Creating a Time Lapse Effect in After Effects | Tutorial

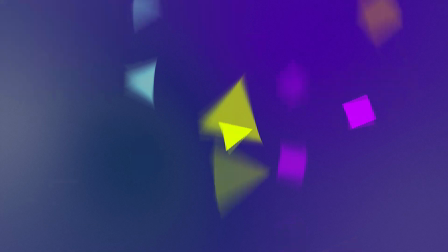(0:00)
In today's video I'll show you how I created this time-lapse effect. Hi guys, my name is Manuel.
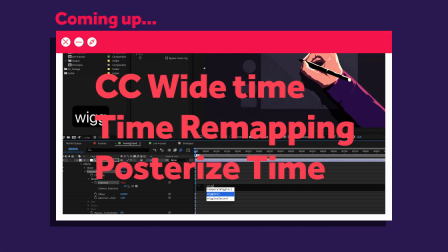(0:05)
Stick around, we're literally gonna change time in this After Effects tutorial with our good friends CC white time, timer mapping, posterized time and many more.
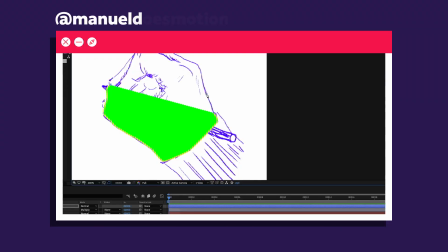(0:13)
Alright, let's dive in. I illustrated this hand here holding a pencil. For the actual illustration process check out my Instagram.
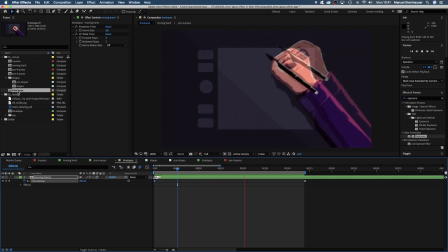(0:19)
I wanted to simulate movements of the hand over a longer period of time. So first of all I created four different poses of the hand.
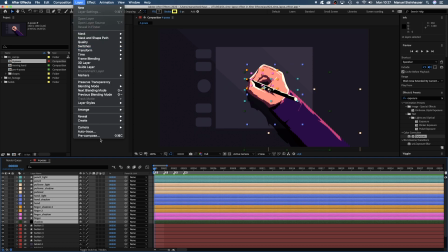(0:27)
Each frame a different pose. Then I selected all the layers except the background ones and pre-composed them, quickly renaming the pre-comp.
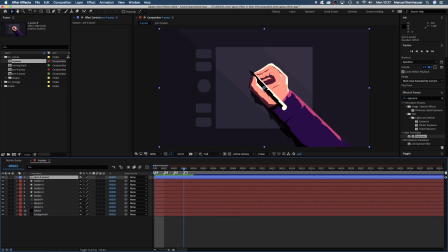(0:36)
Here's the pre-comp with the four poses at the beginning. With the pre-comp selected, let's enable time remapping. It sets a keyframe at the first and the last frame of the comp. We add three more keyframes at frame 1,
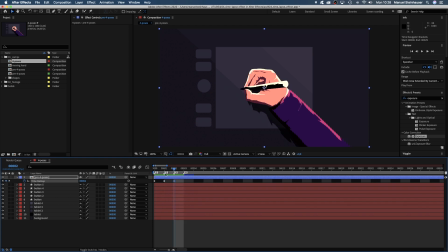(0:53)
2 and 3 and delete the last one. So we've got four keyframes exactly where the four poses are. And now we take these four keyframes and create a sequence.
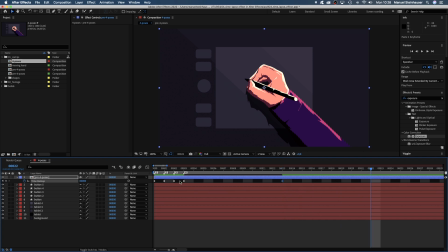(1:08)
Take the keyframe for pose 1, copy and paste it, then maybe pose 3, then pose 4. So we use time remap to animate the poses. In addition to that, I also animated the position and rotation.
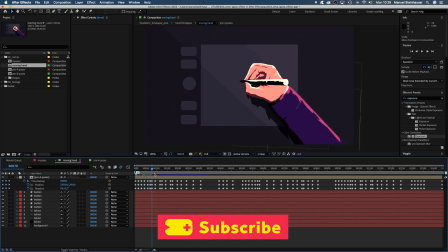(1:24)
Until I got this sequence. Some parts are slow, some a bit faster, little breaks, the sequence is about a minute long.
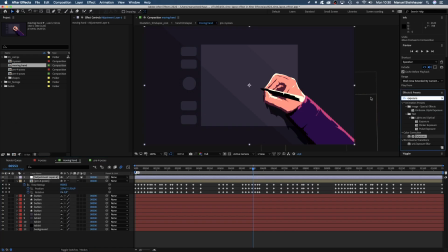(1:31)
Let's add some noise. To a new adjustment layer, option command Y. Noise brings a bit of life to graphic shapes and gives them a more filmed look. You could use grain as well, but that takes longer to render. Between 3 and 6% should be fine, unclick use color noise, you shall be named FX.
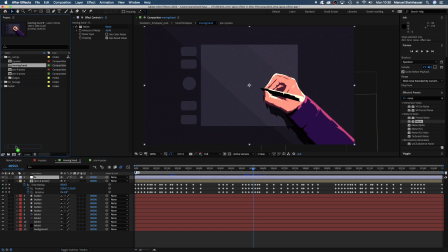(1:51)
Now we drag this comp onto the comp symbol down here in the project window and name the new main comp timelapse.
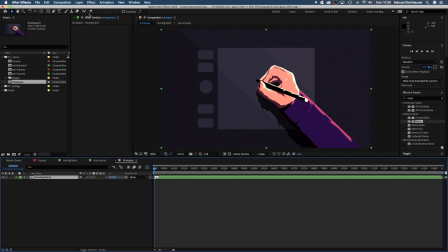(2:00)
First of all we enable time remap for this comp. This time to create a timelapse. We go to around 7 seconds in the timeline, press N to adjust the end of the workspace phase and move the second keyframe to one frame after the work area ends.
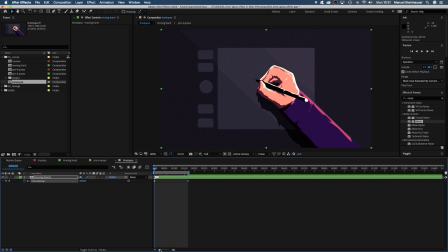(2:16)
One minute of animation is now happening in 7 seconds, a lot faster. Let's add some more effects. First we add posterized time and set the frame rate to 8 frames. That's like if you would setup a camera and take a picture every few seconds instead of constantly filming.
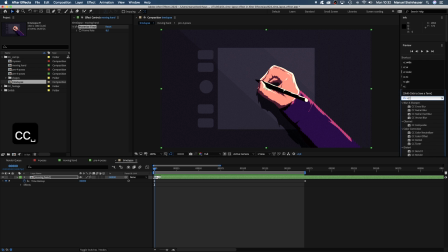(2:38)
Alright, getting closer. Next we add CC wide time. This effect looks several steps forwards and backwards in time, overlays them and each step getting more transparent. We set it to two steps.
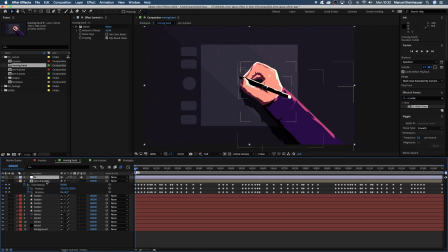(2:55)
Then let's go back into the pre-comp and add exposure to change the light over time. Unless you are in a completely dark room with constant artificial light, brightness changes over time. Therefore we need to animate the exposure property. Let's get that done easily with a wiggle expression.
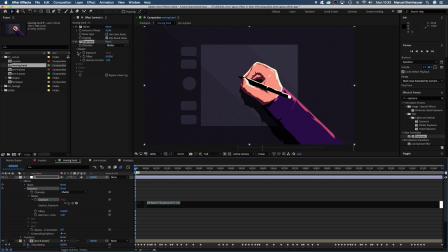(3:11)
We click on that little stopwatch while holding option to add an expression. Add wiggle, opening bracket, 8 comma 0.5 closing bracket. The exposure changes 8 times per second, somewhere in the range between plus minus 0.5.
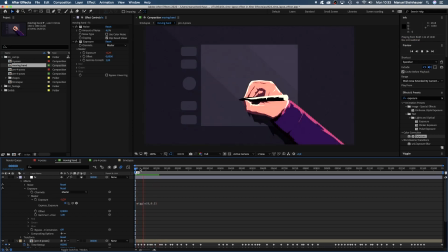(3:28)
Our frame rate is 8 frames per second, which means the light changes every frame.
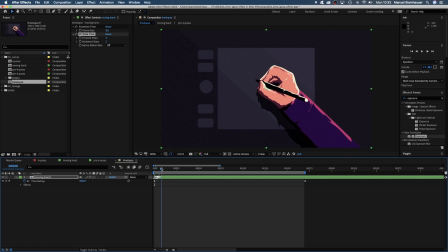(3:35)
Alright, back to our main comp. One more thing we could do is activate motion blur to make it look more realistic and simulate some shutter duration.
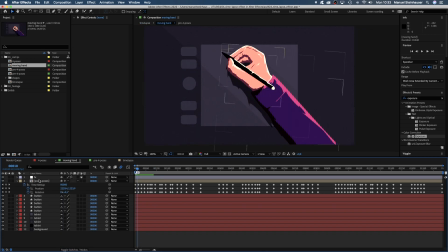(3:45)
Not just here, we need to go back to the pre-comp and activate motion blur there as well.
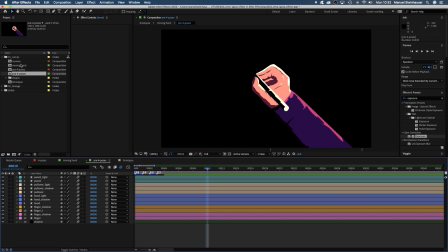(3:50)
All layers. Here we go. The faster the movement, the more blurred it is.
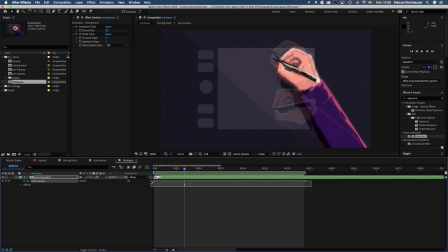(3:56)
Awesome! With both keyframes selected, we open the graph editor and adjust the speed curve. We slow down the beginning and the end of the time remap just a tiny bit.